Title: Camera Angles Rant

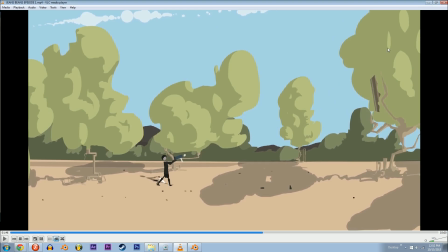(16:30)
I don't have that example ready. Alright, okay. Done with explaining those. Let's just take a second to assess the moving camera.
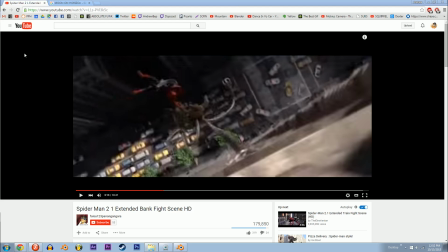(16:38)
Why would you ever want to move your camera instead of not move it? Check out Phil.
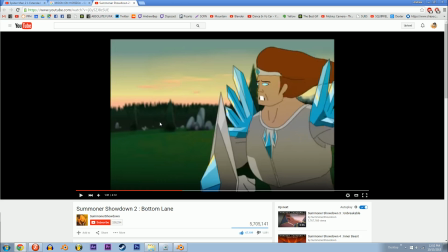(16:44)
Okay, Philip's lacking lolly. He's here. What's Tarek thinking?
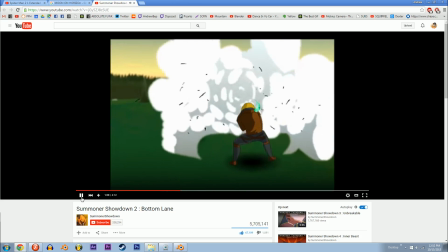(16:49)
What's Tarek feeling right now? Okay, we know that he's in a fit because Ezreal is in a pickle.
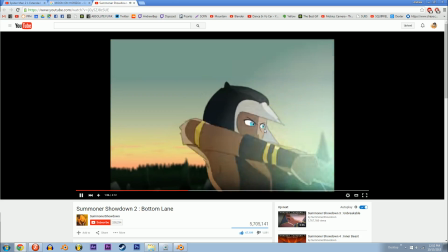(16:58)
He's getting like his neck choked. Okay, what's gonna happen? We see him running.
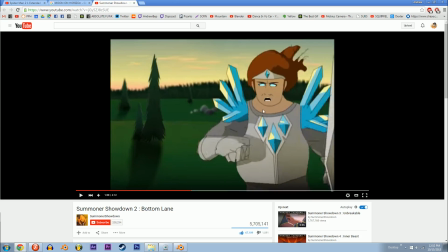(17:03)
He's looking at something, but the audience can't be positive what it is yet.
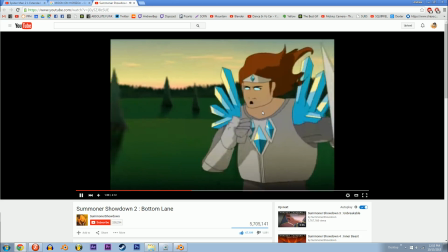(17:08)
We all think we know. So what does Phil do? He shows us with a huge moving panning shot.
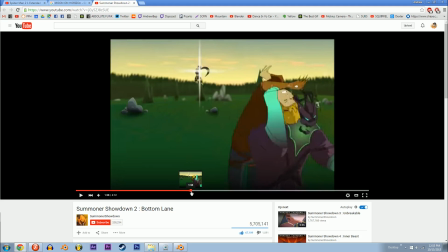(17:17)
Okay, he's like, this is what's going on, and the voice acting piled on to the shot.
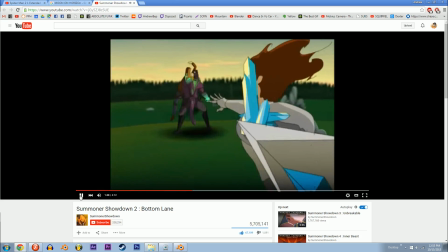(17:24) Just No, Ezreal!
God, that shot is too good.
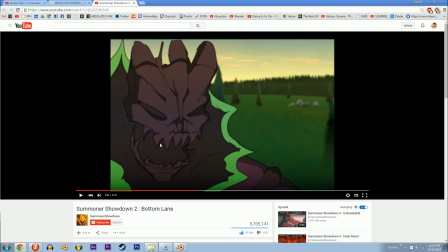(17:29)
Chills every time. Chills. You can use it to show what a character is looking at. Man, you can use it to focus on something.
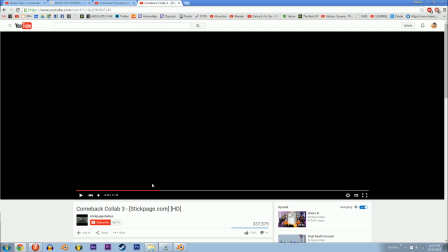(17:40)
Watch what Pluto does here. There's a sword, right? So when you have someone swinging a sword, you pretty much just like show it from wide away. But you don't have to, okay? Maybe punch in. Slam your shot closer up to the sword.
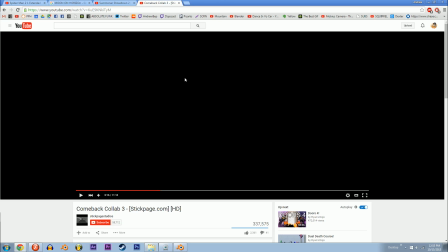(17:58)
Like put the blade in the center of the frame and let everything else fall to the wayside. Watch what Pluto does.
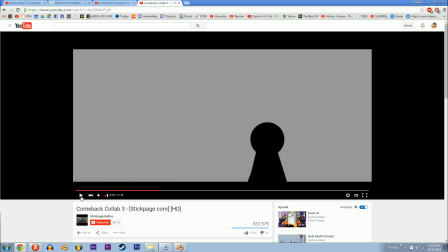(18:07)
You see that? What a brilliant way to look at swords in a new light.
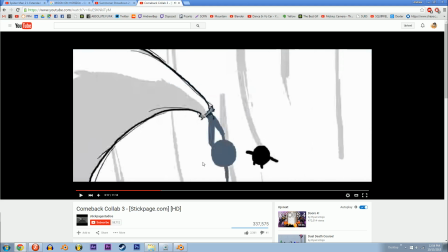(18:14)
This character probably isn't moving that fast, but like you can build up this extreme distorted drama about it just by putting it really, really close to the lens.
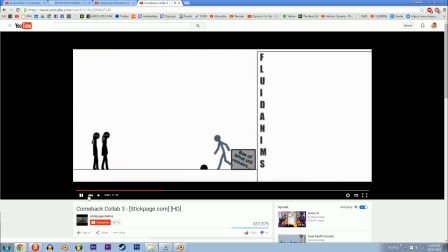(18:27)
Beowulf, the animated movie, has a lot of great examples of that.
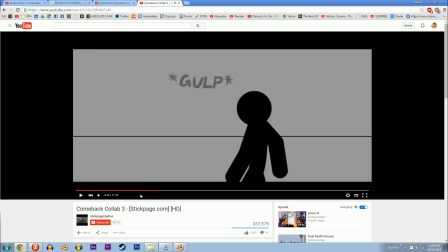(18:33)
See how like the camera goes so many places.
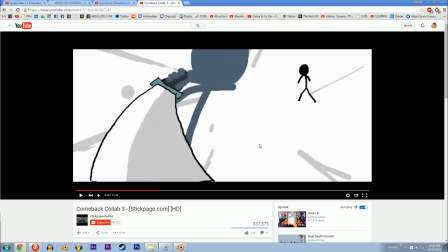(18:38)
Right now it's like level with them, but just in a second it's going to be above them. See, now it's like on top of them.
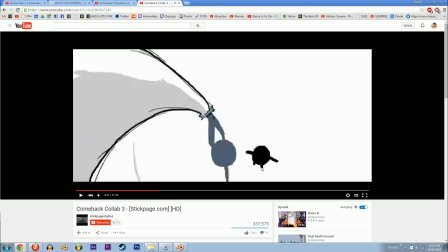(18:43)
You can tell by the way he drew his body.
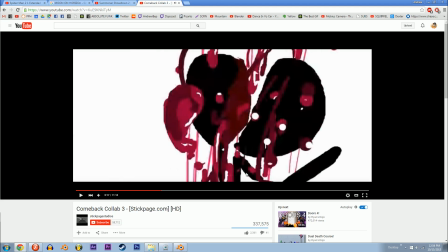(18:45)
Now the feet are below, and he slices right through the top of the head, down the center of his body, and then right here.
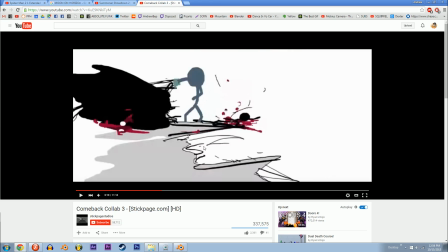(18:53)
I mean, like, this is shot on a crazy wide lens, and you can just
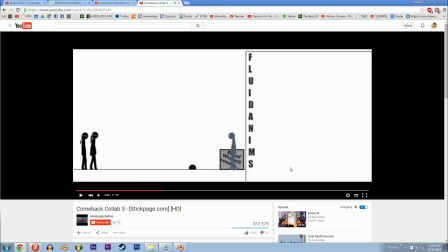(19:00)
tell what he's trying to get you to focus on every single time.
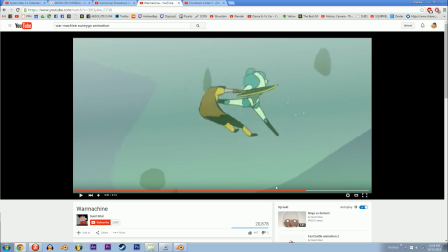(19:04)
Other instances, you can make the audience focus on, you know, where they're standing. Like, look at what Sunny Go does in this shot. You're combining a handheld camera motion with an orbiting camera.
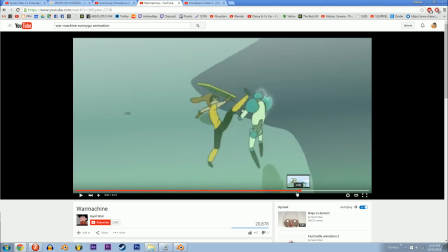(19:19)
That's movement and rotation at the same time. You know, you got your hero here, and he's fighting the war machine.
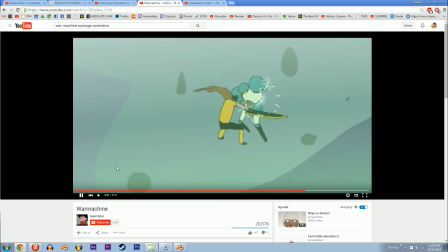(19:25)
The tables are turning in this shot. The tables are literally turning in the favor of the person who's doing better in the battle.
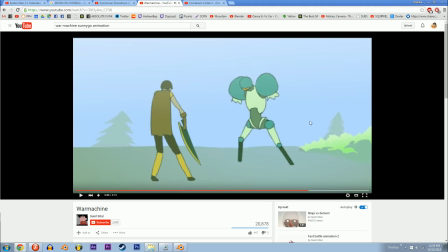(19:35)
And Sunny Go was turning the camera in that moment.
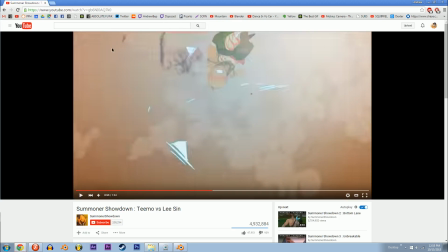(19:42)
You don't have to go crazy big. You don't have to take it to an obscene level.
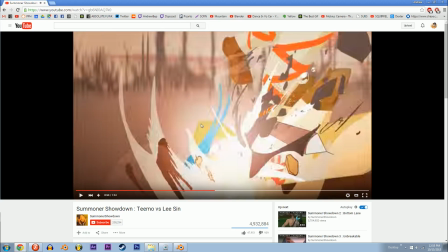(19:47)
I looked at this Summoner Showdown.
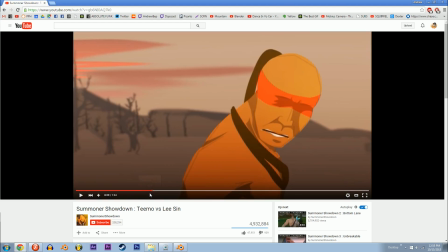(19:49)
Never once, except for right here in the beginning, is there a shot that I don't think a lot of people could do with relative ease.
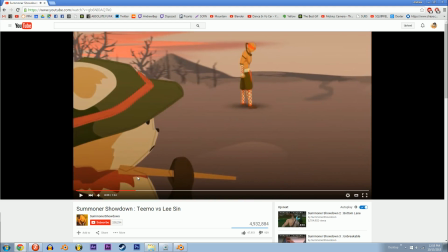(19:56)
So when Timo's walking up, right there, that's the only occasion when Phil, or if you don't know, Turquoise,
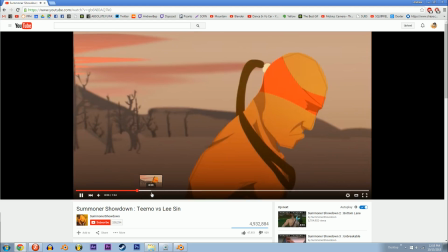(20:05)
spins his camera. Every other time, it's just an interesting shot that has horizontal movement. Not even with panning some of the time.
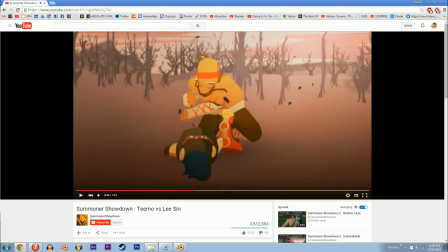(20:15)
Like, right here, you just get your background ready, you get it drawn, and then you throw the VCam around within the inside of it.
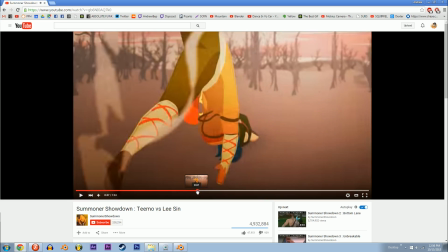(20:22)
And you move your characters depth-wise towards and away from the lens.
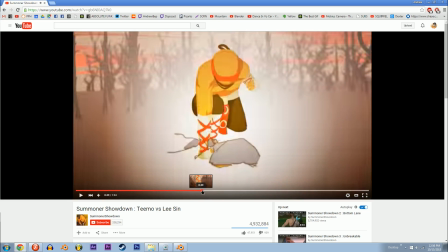(20:27)
Right there, get a little foreshortening going on.
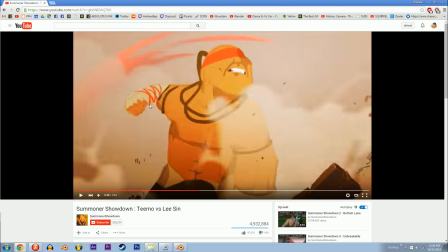(20:31)
Like, see how he's winding up, and then the fist just gets punched right into the lens.